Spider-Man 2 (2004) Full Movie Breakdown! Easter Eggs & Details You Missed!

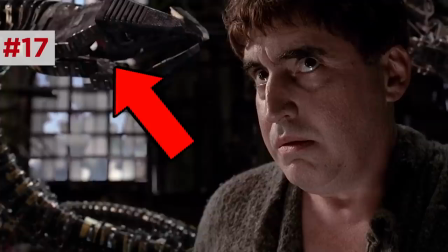[12:20]
And that little hiss from flow and gradual fade from white to red signals the arms take over from here forward.
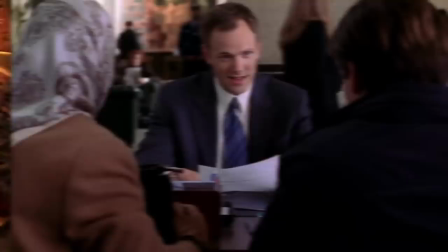[12:27]
When they turn white again at the end, Otto will resume with this suicidal thinking, drowning himself and his little monsters in the bottom of the river.
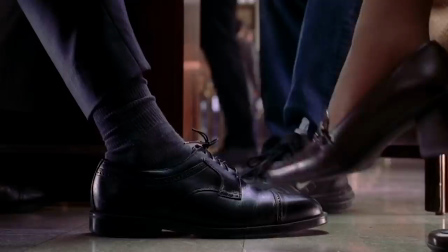[12:34]
Joel McHale cameos as a loan officer.
Oh, but I'm giving piano lessons again. You are? Ow!
I love that she meant to kick Peter, but kicks Joel.
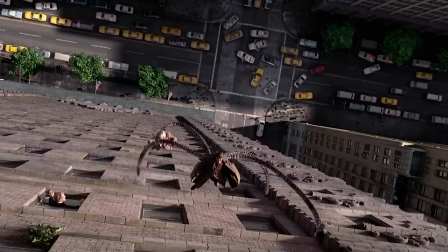[12:45]
But May's piano teaching might justify why Peter was so randomly good at piano in the third movie.
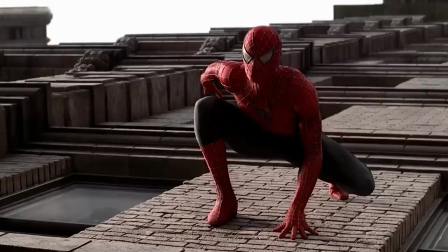[12:51]
If anything could justify that madness. Otto's climb up the wall has a rhythmic pacing to it. That's because during production, Melina was performing as Tevye in the revival of Fiddler on the Roof. And he would hum under his breath that stompy song, If I Were a Rich Man. And the puppeteers would sink the arm walk with a song. I played the ad count. Stan Lee cameos pulling someone to safety.
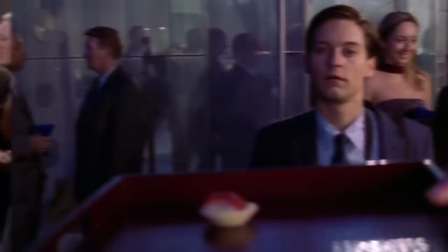[13:16]
Then in the worst gig ever, Peter leaves the lens cap on.
Oh, come on.
And he keeps missing out on the last app or cocktail, a gag that the high society movie The Great Gatsby would later call back.
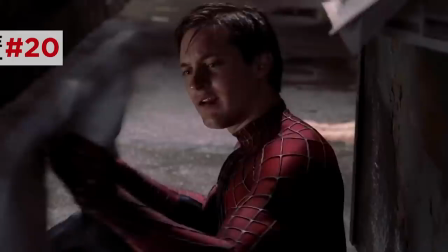[13:29]
MJ gets engaged to Jameson's astronaut son, john who becomes man wolf in the comics and after his powers glitch out again the daily bugle he
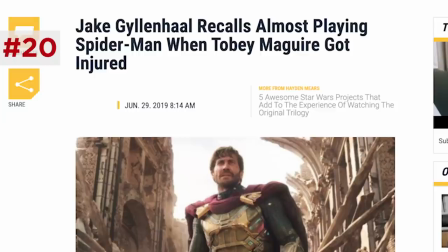[13:37]
reads includes a blurb about chronic back pain maybe a nod to toby mcguire's back pain that almost caused him to sit out this movie some believe that the
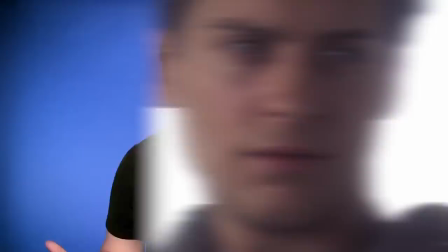[13:45]
later joke could have been a nod to that my back but the writers claim that this joke was already written in the script before toby's issues came
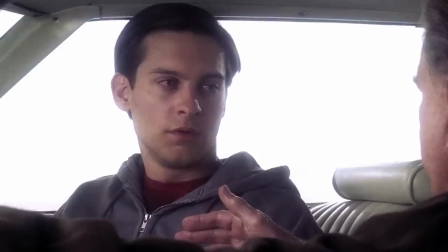[13:52]
out peter dream chats with uncle ben's ghost under peter's zip-up you can actually see he is wearing the red top of his wrestler costume.
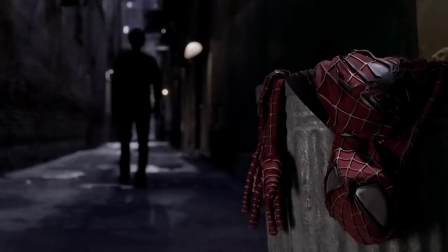[13:59]
Peter says, no more.
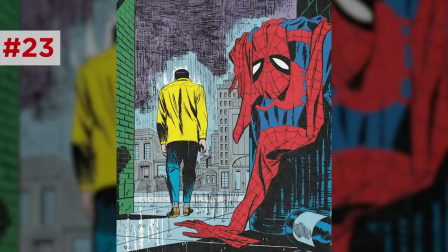[14:01]
And he junks his suit with this frame pulled directly from the famous Amazing Spider-Man issue 50, Spider-Man No More.
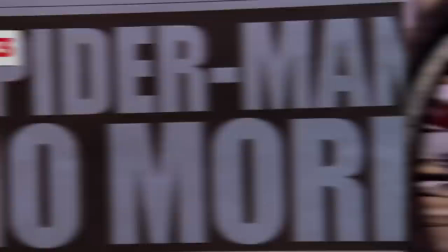[14:09]
This title also shows up on a daily bugle front page.
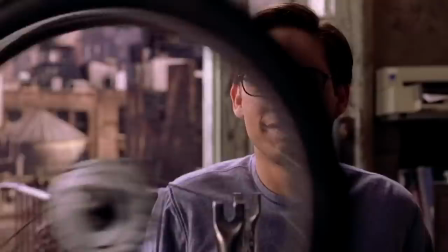[14:12]
Now, Peter fixes the wheel of his moped that got crushed earlier in the film, but just like that wheel flies out the window, so do his hopes for normalcy.
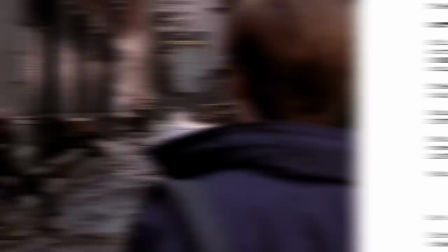[14:20]
Now, the bugle blames him for rising crime, and he watches a guy get jumped.
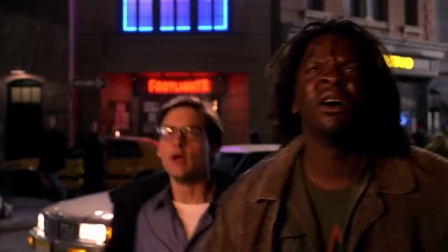[14:24]
Originally in the script, this victim was going to be the man who recovered and sold Jameson the suit, a more direct consequence of Peter's retirement.
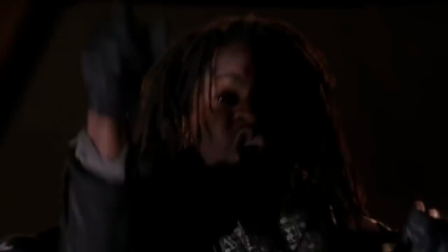[14:32]
Now, as I pointed out my breakdown of the previous film, the guy who points Peter to the burning building is the same guy from the bridge.
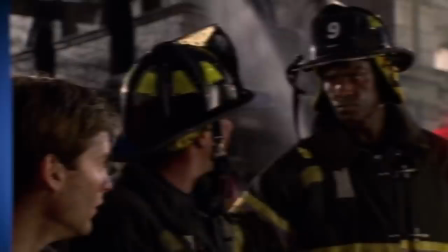[14:39]
And again, despite this apparent victory, Peter still cannot win.
Some poor soul got trapped on the fourth floor.
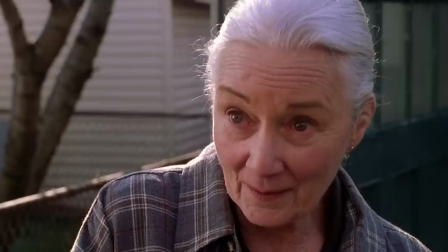[14:49]
But Peter finally gives into this heroism is pain idea. Inspired by Aunt May swallowing her pride and selling her house.
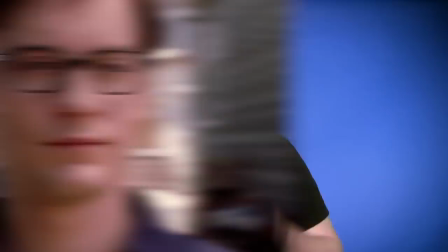[14:56] Sometimes we have to be steady and give up the thing we want the most.
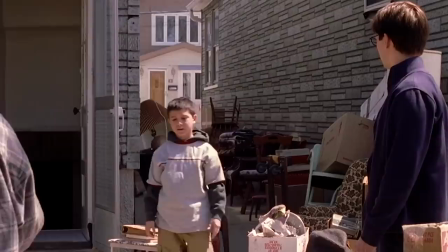[15:02]
Now, it's pretty obvious that May knows Peter is Spider-Man, which I suspect is why she got the kid next door to help her pack up her house, despite his baby arms.
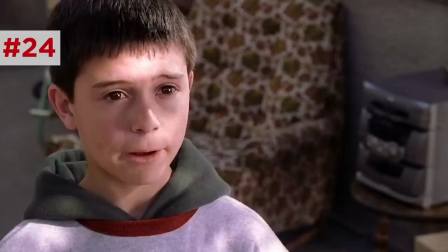[15:10]
She's guilting Peter with a child's disappointment.
He'll be back, right? I don't know.
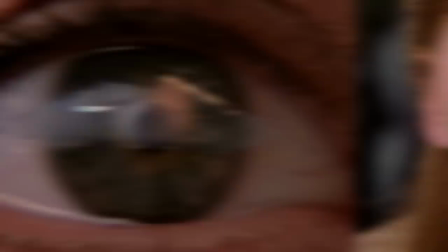[15:20]
Got him! Otto gets Peter's attention by throwing a fucking car at him, Just as the face of Rosie was reflected on the glass before her death,
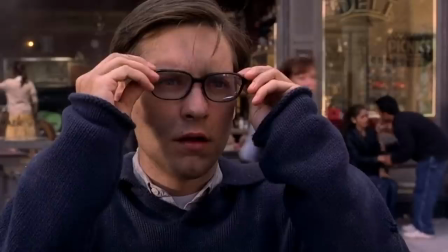[15:27]
MJ's kissy face is reflected briefly on Peter's lenses seconds before her near death.
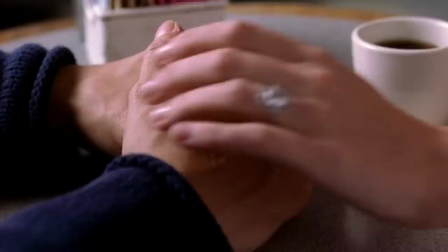[15:33]
These are the frames Peter literally detaches from, just as he lets go of his dreams of love with MJ,
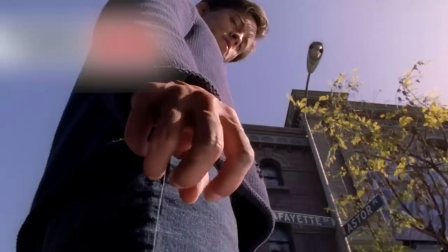[15:39]
regaining his heroic vision both literally and metaphorically.
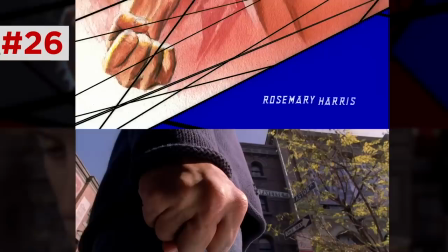[15:43]
This fist close-up was an image focused on by Alex Ross' opening art, bringing Peter full circle with the rediscovery of his power.
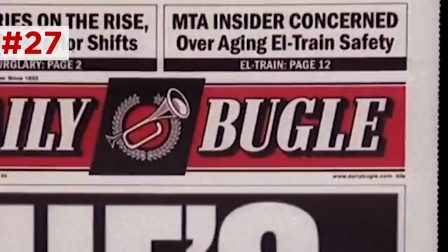[15:51]
The Bugle reports, he's back! But no photo on the front page, since they wouldn't have any recent photos of Spider-Man to use.
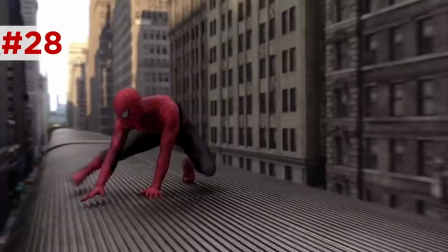[15:58]
Also, the blurb up in the corner reads, NTA Insider concerned over aging L-Train safety,
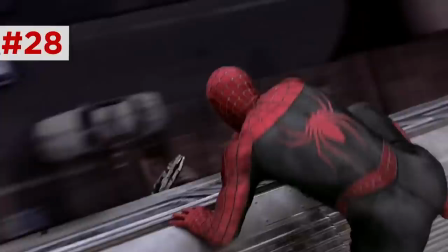[16:04]
reflecting the safety concerns for the following L-Train sequence. Now, New York did not have an L in operation, so they shot all of this on Chicago's Loop.
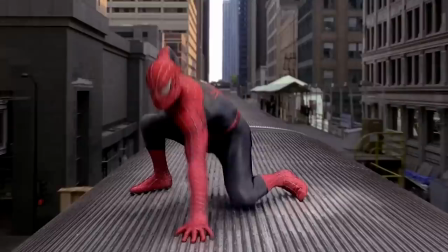[16:13]
This train fight is one of the best sequences in the superhero genre. Raimi breaks it all up into three acts, just like a short film that works on its own.
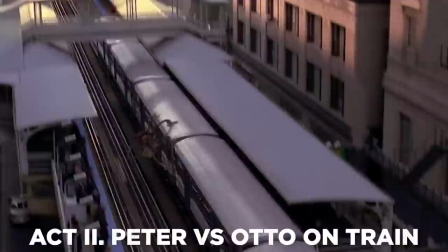[16:21]
Act one, Peter versus Otto on the clock tower, a ticking clock as metaphor. Act two, Peter versus Otto on the train, both victims of destiny together.